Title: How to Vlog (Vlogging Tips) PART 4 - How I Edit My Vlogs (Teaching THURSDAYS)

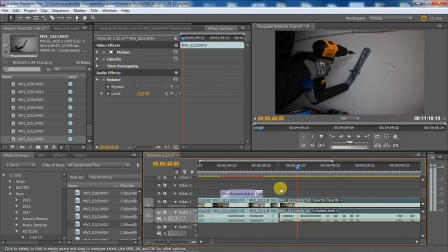(4:04)
I hit a stud, but the stud had like a knot, and the knot wasn't letting the drill make any progress.
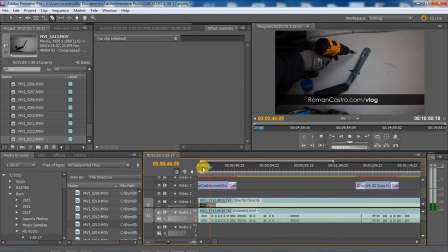(4:10)
I had to pull it out, clear out the stuff that was left in the drill, and then try again. And that ended up being a really long clip. So I just ended up cutting off a bunch of it.
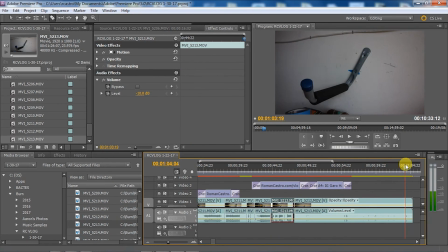(4:21)
And what you'll see sometimes is you'll see like different little captions pop up on the screen. It's like that one, the Garo one.
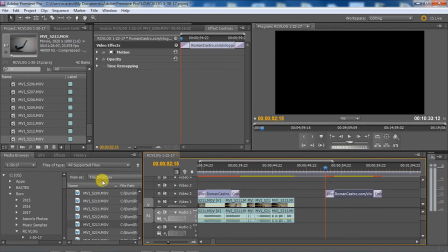(4:28)
That's from the video I did. That's from the last video.
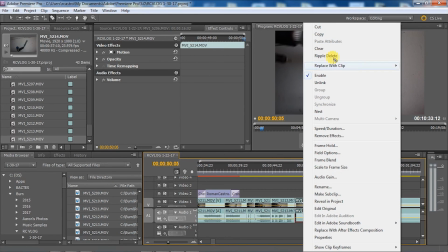(4:30)
So what I'll do is when I do a new vlog is I'll take the last vlog I worked on,
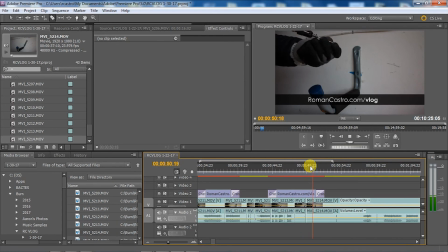(4:37)
I'll do a save as, and then rename it. That way it has everything I need in it except for the new videos, right?
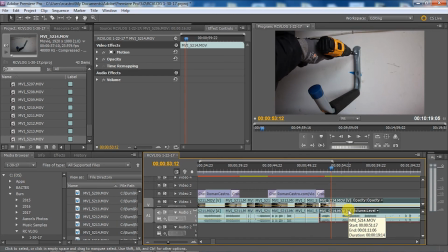(4:45)
So I'll make a new version of it. Basically, I'll make a copy of my last vlog and remove all the clips and all the stuff that I don't need. Then I'll add the new video clips to that one, and then I'll save it as a new file.
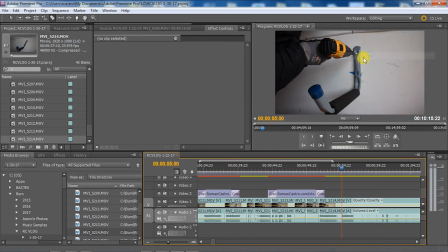(4:57)
That way it saves you a bunch of time of setting up all the little templates with your name and with your IDs and all that stuff. You can just click and drag what's already there,
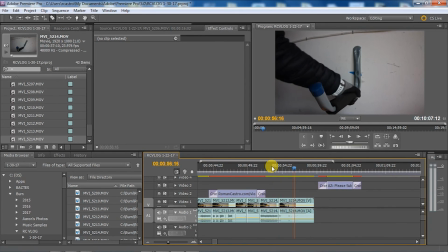(5:06)
or remove the ones you don't need, or add a few that are new to this video only.
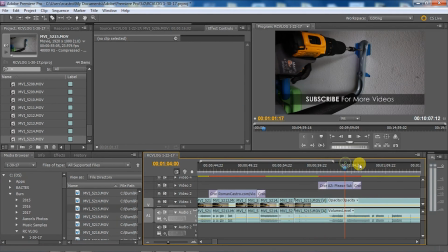(5:11)
So like, for example, the subscribe now and the
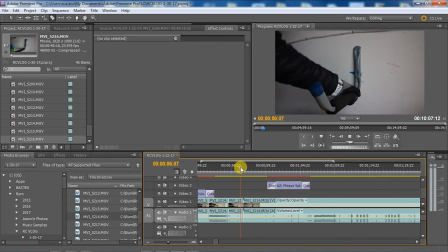(5:15)
follow me on whatever my social media stuff is, all those are already in this clip because I used them before.
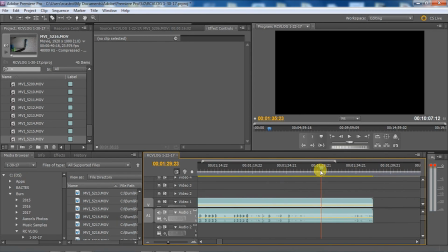(5:21)
So that's kind of nice. And then what I'll do is when I'm done editing, I'll end up moving all these things around so they're like evenly spaced throughout the video.
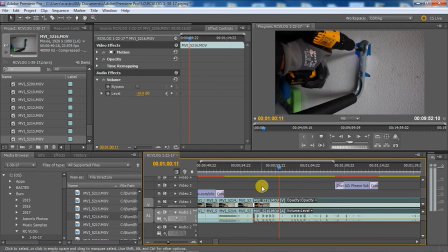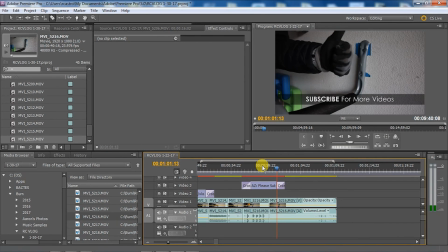(5:37)
Yeah, so see, like that thumbs up. I wanted to get my thumb completely in the shot, so I had to do a couple of them.
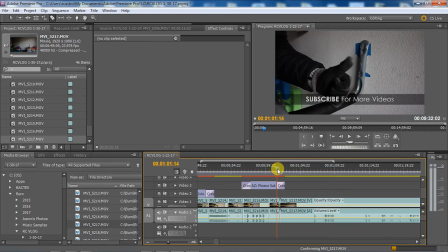(5:43)
So I cut out everything but the one little part where the thumb is actually in the shot. And this is me talking.
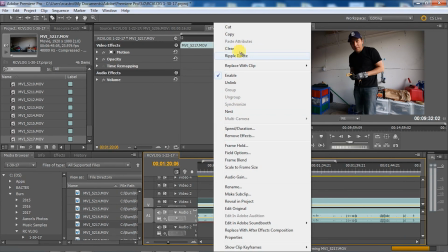(5:52)
So as you can see, as you can probably tell from this part of the video, I talk and sometimes it doesn't come out right,
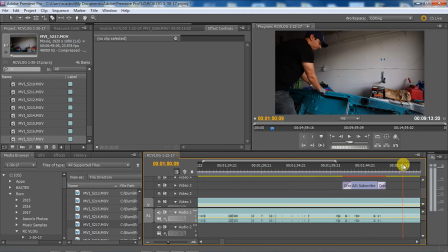(5:59)
or I don't know 100% what I'm trying to say yet. So I'll just kind of keep talking to the camera, get more comfortable and more comfortable.
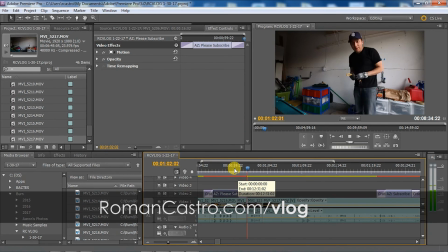(6:07)
And by the end of that shot, I'll have a good sentence or two, and I'll cut everything else but that one good sentence or two.
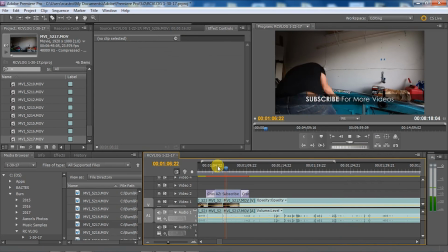(6:15)
But it makes a difference. I mean, it makes it easier to follow, and it's easier for you guys to understand me.
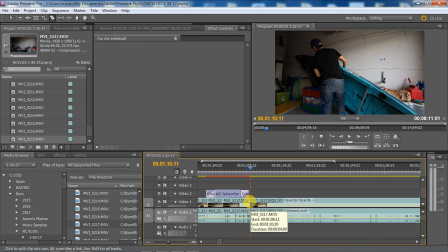(6:27)
Here, I thought it was funny that the hatch popped open while I was trying to get it mounted, so I made a joke out of it, right? I was like, all right, well, this is what happens when you realize your hatch is open. So, let's see if I'm there. So I cut that out. I only leave that part.
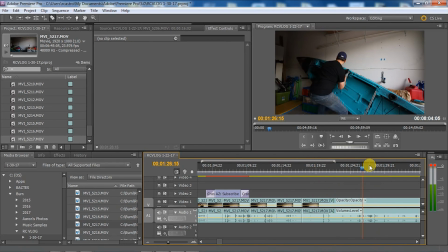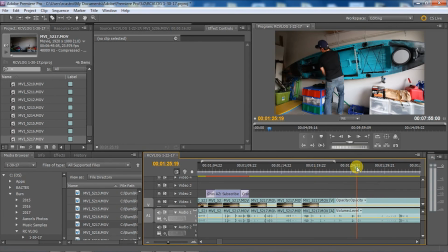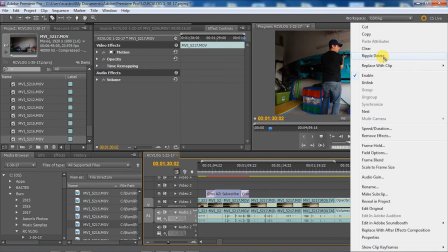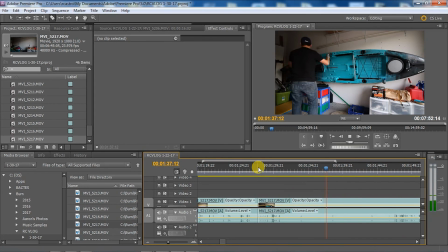(7:02)
But as you can see, it's all part of like a scene, right? It's all part of like a mission, right?
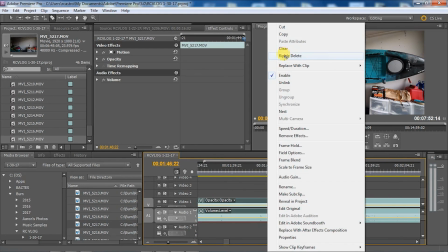(7:07)
So my mission for this video was to get the kayak mounted on the wall and show you guys how to do it for cheap.
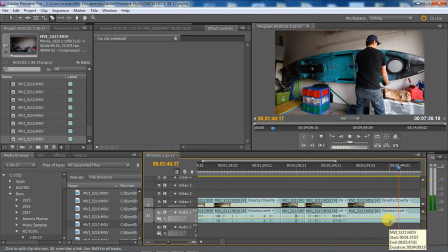(7:14)
So this is kind of like the payoff, right? Like this is the actual accomplishment of the goal that was stated at the beginning of the video, right?
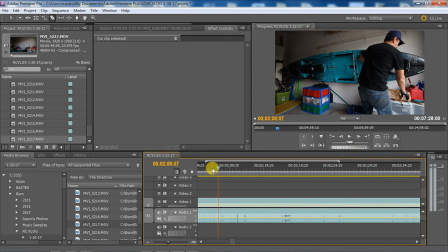So as a viewer, you get to see so as a viewer, you get to see how at the beginning I stated at the beginning of that video I stated how I wanted to get my
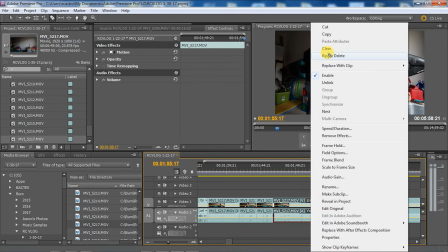(7:46)
kayak mounted on the wall and do it for less than the full price of a real like production rack, like from Talia, for example.
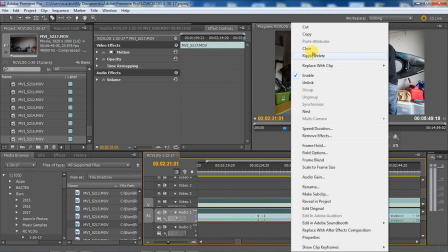(7:54)
Those things cost like $100, $120, $150 sometimes just to get your kayak mounted on the wall.
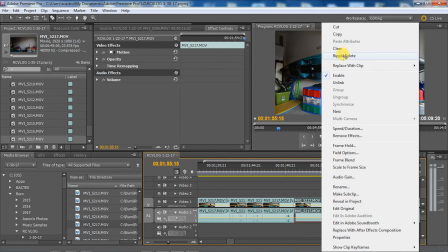(8:00)
And so the point of this video is to show you guys that we can do it for a lot cheaper. I think those little mounts cost like $15.
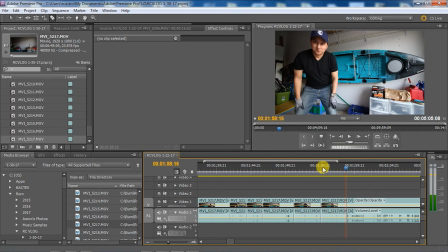(8:07)
So there it is.